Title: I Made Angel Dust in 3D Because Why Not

And I also sharpened up his hair a bit. Normally going back and changing the rig stresses me out because I'm worried about breaking something. But this time around, I was okay with breaking a few eggs if it meant making a nice, snazzy omelet. So now it's onto the scene.
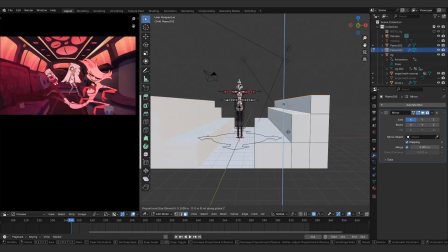758s
So this time around, the background was complex enough that I decided that I didn't want to spend all my time doing detail work on the background for a challenge focused around character animation,
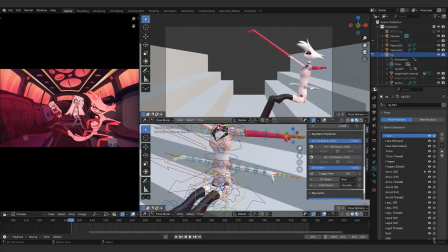767s
so I just threw together yet another quick extruded plane and moved on. Of course, I also had to add the lid for the compartment that Angel opens.
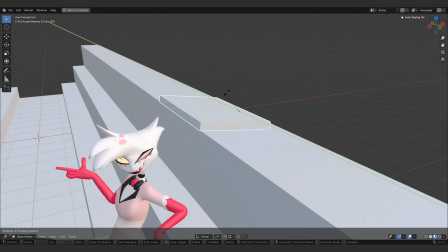774s
For the sake of time, I just made a cube with its origin point placed so that I could easily rotate it from its back edge.
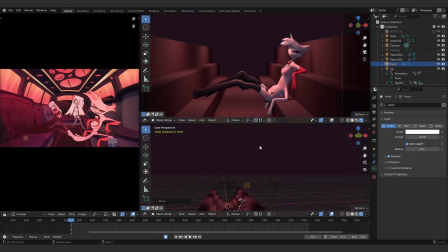779s
I really think that with shots like this, the best thing to do, for me at least, is to just start. When it's time for Angel to turn around and look in the compartment, I just go ahead and twist him around,
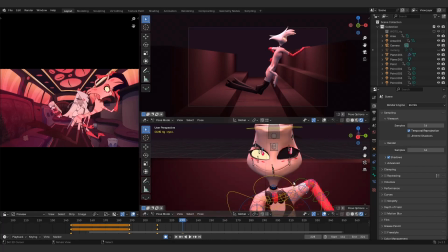787s
let the limbs go everywhere, allow everything to break, and then just take a deep breath and correct it as I go.
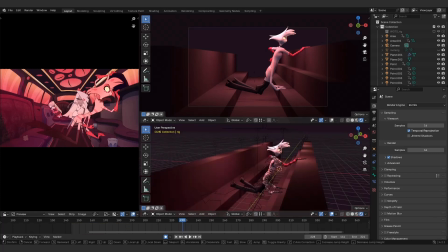792s
It helps keep things moving and is a big part of why I was able to finish this as quickly as I did. It's all about moving one step forward at a time.
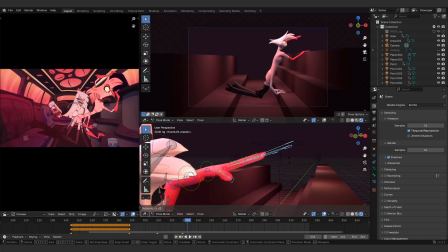799s
At the end of the day, that's all you can really do.
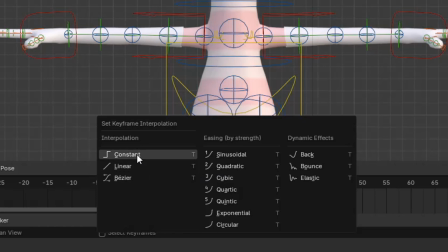801s
I did go for the stop motion style, and I did it by changing the interpolation of the keyframes to constant instead of Bezier, which is the default interpolation setting I mentioned earlier.
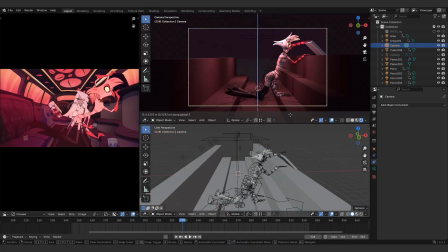810s
That way the character only moves on the frames where I specify a keyframe, and there's no smoothing of the animation,
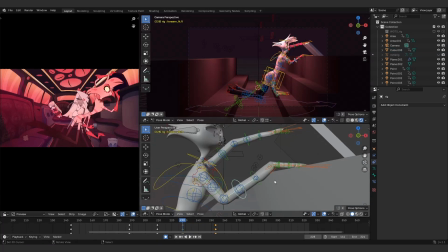815s
which is how it works in traditional animation where there is no interpolation and every new frame has to be drawn in,
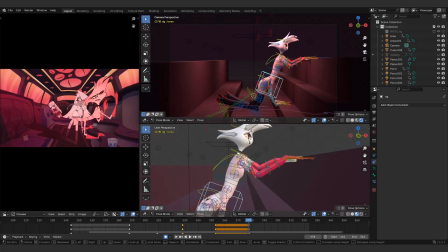820s
or photographed in the case of stop motion. I think it's a neat effect, but again, sometimes I prefer the smoother look.
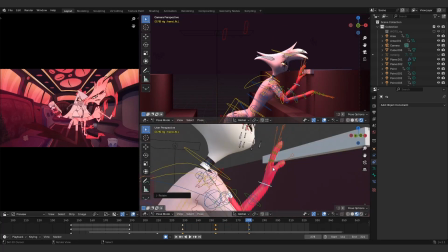826s
It really depends on how much I want to focus on the motion, or how much I want to focus on the posing of the character and overall layout,
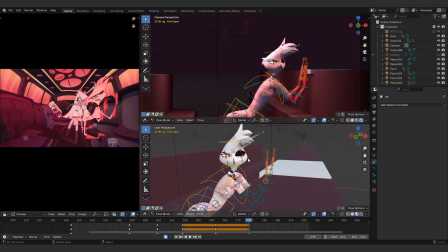831s
which I think stepped animation with constant interpolation really helps accentuate,
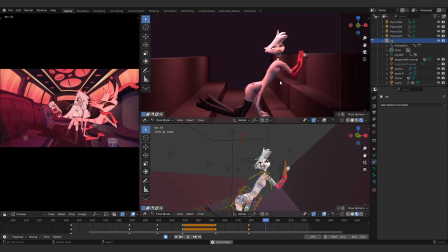835s
because it makes working on the scene feel more like working on a storyboard, which honestly makes it ideal even if I want to switch the interpolation back to smooth later.
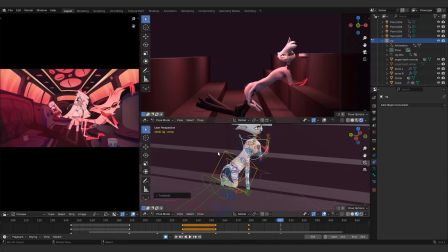842s
However, for this challenge, I've just been throwing things together. I'm not exactly thinking that far ahead for this particular scene.
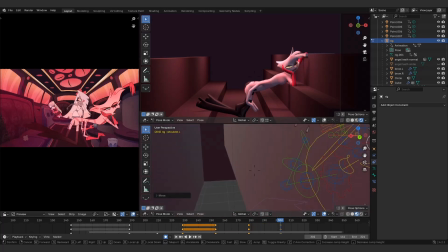848s
Here, it's really more about getting something out the door, no matter what. And speaking of not thinking ahead, I wanted more control over the elbows,
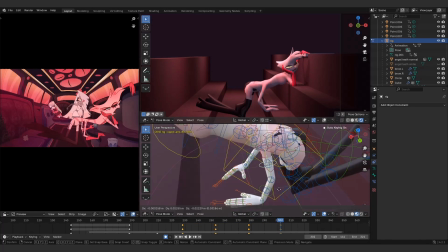855s
since it's not really clear how you're supposed to move those in the Rigify rig outside of using the tweak bones, which feels wrong for some reason,
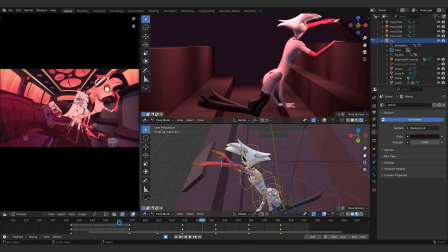860s
I guess since you can easily break your character's arms with those controls, and I didn't want things to look wrong.
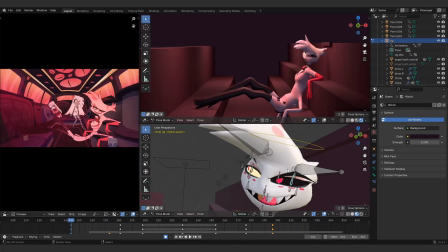864s
So I switched to FK mode instead of IK, which would have allowed me to keep Angel's hands firmly planted in place whenever he's leaning on something,
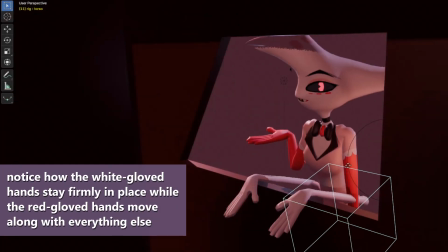871s
sort of like what I did in the last animation with his secondary pair of hands.
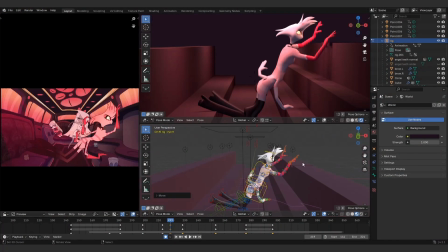875s
In all fairness, you can't see his elbows in that shot, so I didn't care as much about it then, but with FK, everything pivots from the shoulder down, which made for more realistic arm poses,
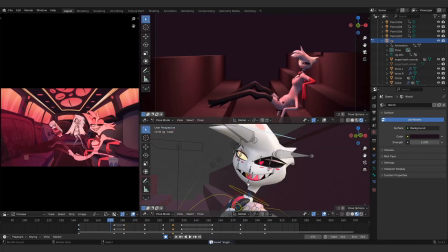883s
but it meant that I had to constantly move his arms and hands into place as he moved around in his seat. Good grief.
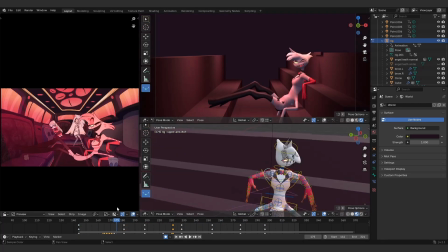888s
This was definitely the most frustrating part of this whole challenge.
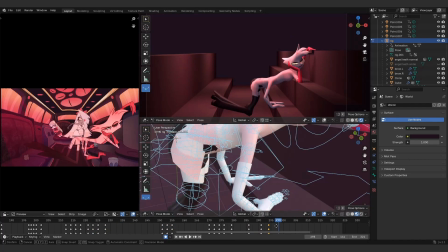890s
I cut most of it out though, so you don't have to look at it for too long, thankfully. I will say though, I'm quite proud of the last pose where he's slumped down, head in hand,
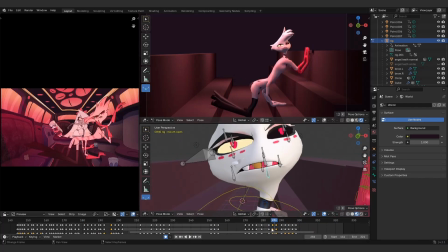898s
while hanging onto the compartment with his other arm. It's very expressive, and I love that I was able to replicate it in 3D, even if I couldn't fully push his mouth to the side like in the original.
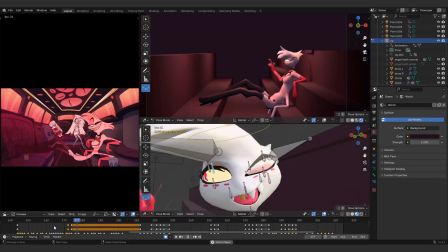906s
That would have taken quite a bit more work, and I would have had to focus more on the rig, unless I wanted to create a shape key on the fly, which is what I do in this challenge to make sure that nothing is intersecting.
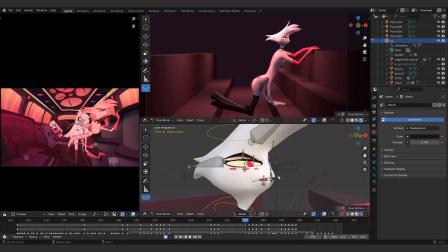914s
But for fine control like that, it would have taken a lot of messing around that I didn't have the energy for in this challenge.
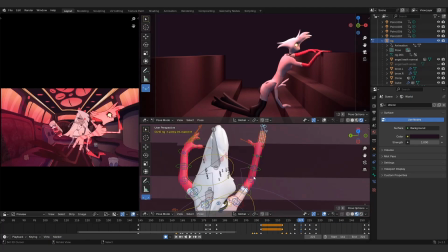919s
I do feel that it definitely couldn't hurt to spend more time in the planning phase though.
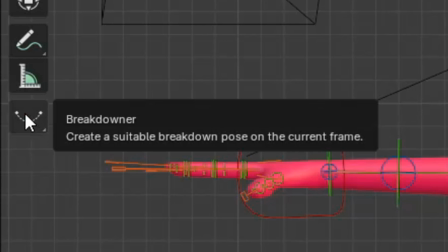923s
By the way, one tip for animating with constant interpolation is to use the breakdown tool, which allows you to easily create a new keyframe with a pose that's right in between the surrounding poses.
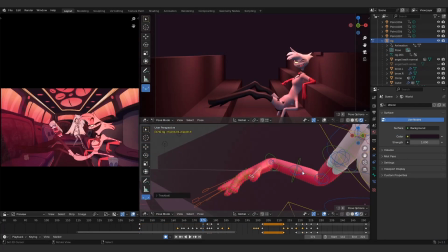932s
You can adjust where in between you want the pose to land and click. Doing it this way really helped me realize just how much faster 3D animation can be than 2D once you have everything set up.
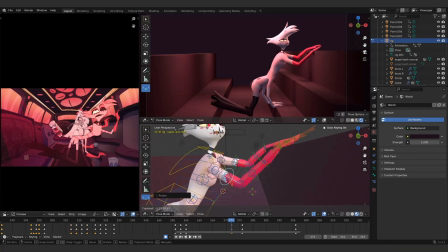940s
But you do have to take the time to set it up. That's the catch. There's always a catch, isn't there?
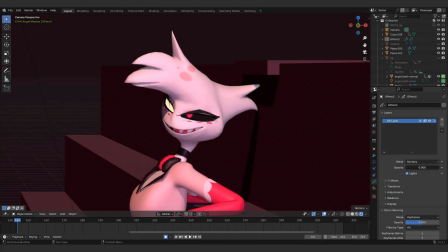945s
Anyway, for the grease pencil, I didn't put in nearly as much work as last time.
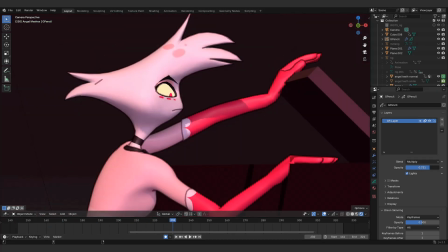949s
I just threw it on there and turned down the opacity to make it look less uniform and more like a suggestion of lines, I guess.
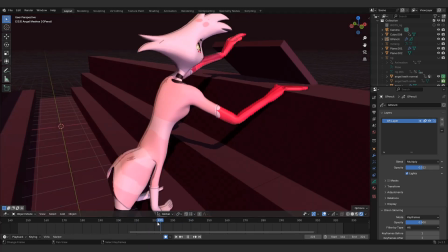955s
I think it looks alright, particularly since this shot is more zoomed out than the last one, so the details are less visible.
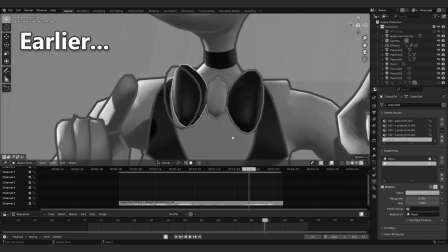960s
I didn't even end up baking it, which definitely helped with moving things along since the last time I baked it, I had to manually adjust it to match every time I changed Angel's pose.
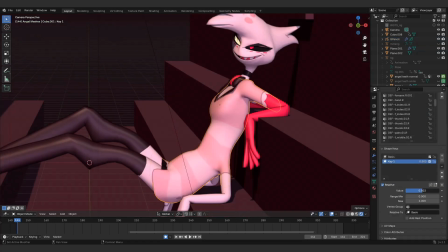967s
So leaving it unapplied and impermanent did make things quite a bit easier. And after adding some shape keys to fix the intersecting issues and changing the lighting because
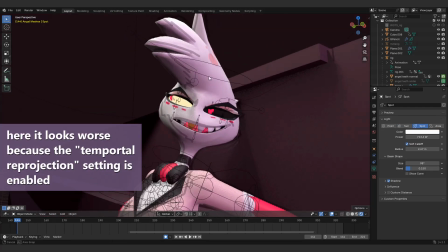975s
adding too much soft lighting was super noisy in the viewport and had an annoying flickering effect when I rendered it,
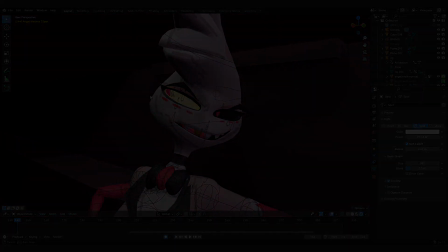980s
I present to you the final result.
Don't get your taco in a twist, baby.
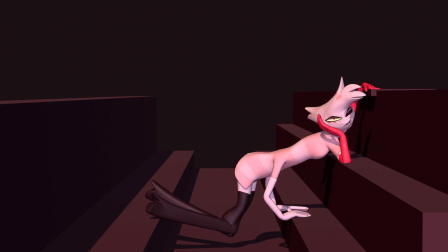985s Was that you trying to be sexist or racist? Whatever pisses you off more.
Honestly, I'm quite pleasantly surprised by what I was able to accomplish with this challenge.